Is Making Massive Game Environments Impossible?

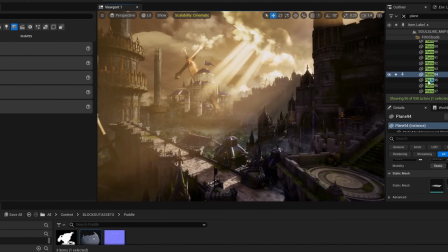499s
I liked the idea of the light cracking through the clouds with god rays highlighting the main palace area, and having it be peeking over the high castle wall on the right.
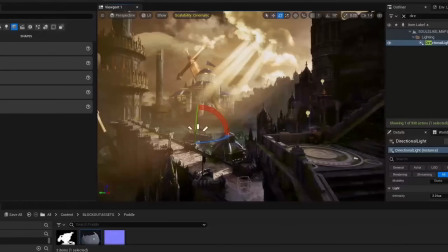508s
So I just grabbed a basic directional light and positioned it at the angle that I liked and messed with the light color, light shaft bloom, and other settings until I got it to a spot where I thought it looked pretty good.
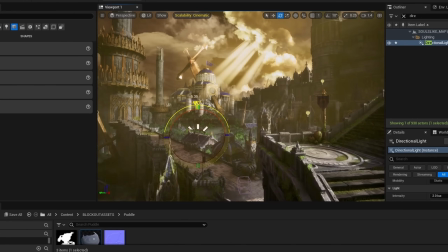517s
I also added some point lights in select areas to create highlights that helped guide the eye around the scene a bit.
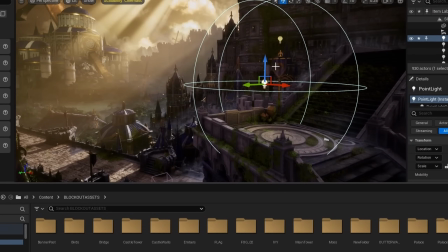522s
For the fog, I started with an exponential height fog and increased the density and edited the height fall off and the color.
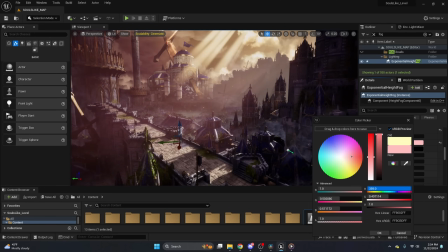527s
I used a similar method for the rest of the fog as I did for the clouds.
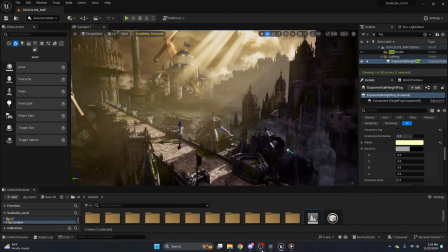531s
I wanted a more deliberate, settled fog and mist look, so I made some panning texture cards and used them to create layering throughout the scene. God rays were going to be a big part of the scene and are actually included in the default starter content in Unreal Engine. Just look under Settings, Show Engine Content, Engine, Content, and search Light Beam. It's a great resource for simple hand-placed light shafts, and it's easy to edit these to match the color and intensity that you want for your environment.
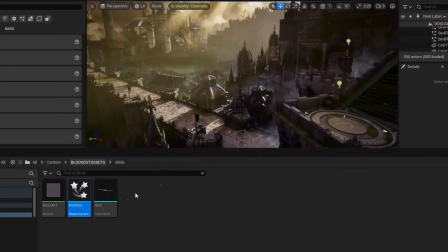555s
Next was the birds flying in the background. Birds are a great way to represent scale, and I found this method from Guido Ponzini's YouTube tutorial on flying birds in Niagara.
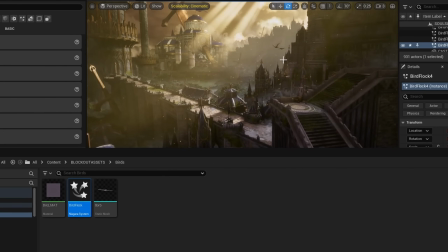564s
It's a similar technique to the waving flag in that you're masking out the base of the wings to make their flapping look natural at a distance. The Niagara system spawns in a group of the birds and has them each flapping and moving at different speeds. Now up close, this looks bad, but it wouldn't have made a lot of sense to spend too much time making a great looking bird model and texture considering their tiny size on the screen at this distance.
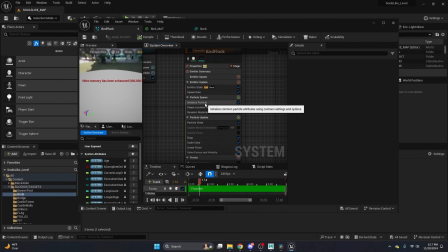585s
Lastly, I made the simple ember/light dust effect in Niagara.
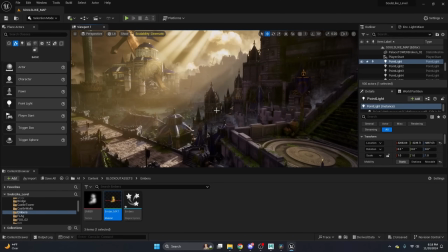589s
It pretty much just spawns a bunch of these little sprites with an emissive color applied and float around a bit until they fade away. With all the assets,
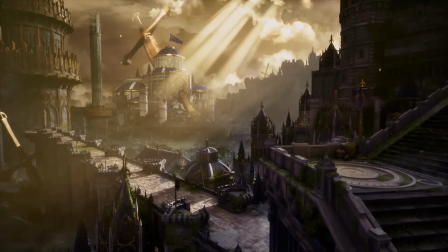597s
lighting, and effects done, all that was left to do was to get a few good shots of the finished scene. I had a great time working on this piece.
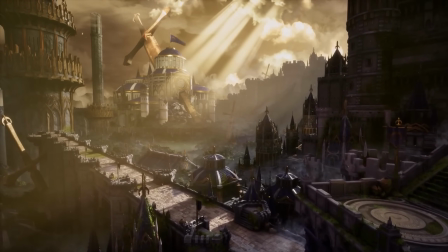604s
This project was a lot of fun, and it was great practice in a lot of different areas for environment art.
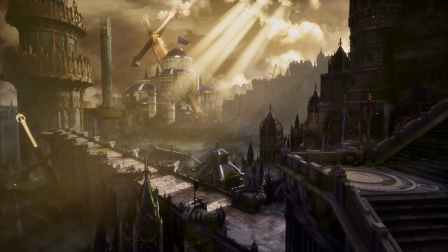608s
There's obviously a lot to pack into a single video, so if you have any questions or just want to reach out, feel free to contact me over on ArtStation.
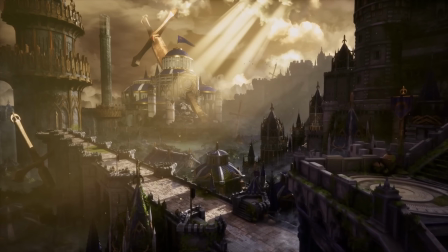616s
Thanks again to Stylized Station for having me on today. I've also started streaming some 3D art and games over at twitch.tv/thelowpolycount.
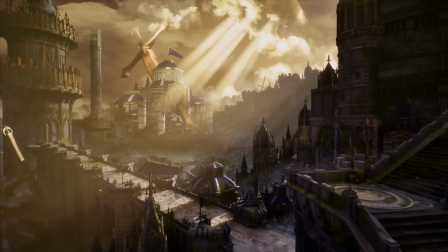622s
I'm just getting started over there, you should come hang out.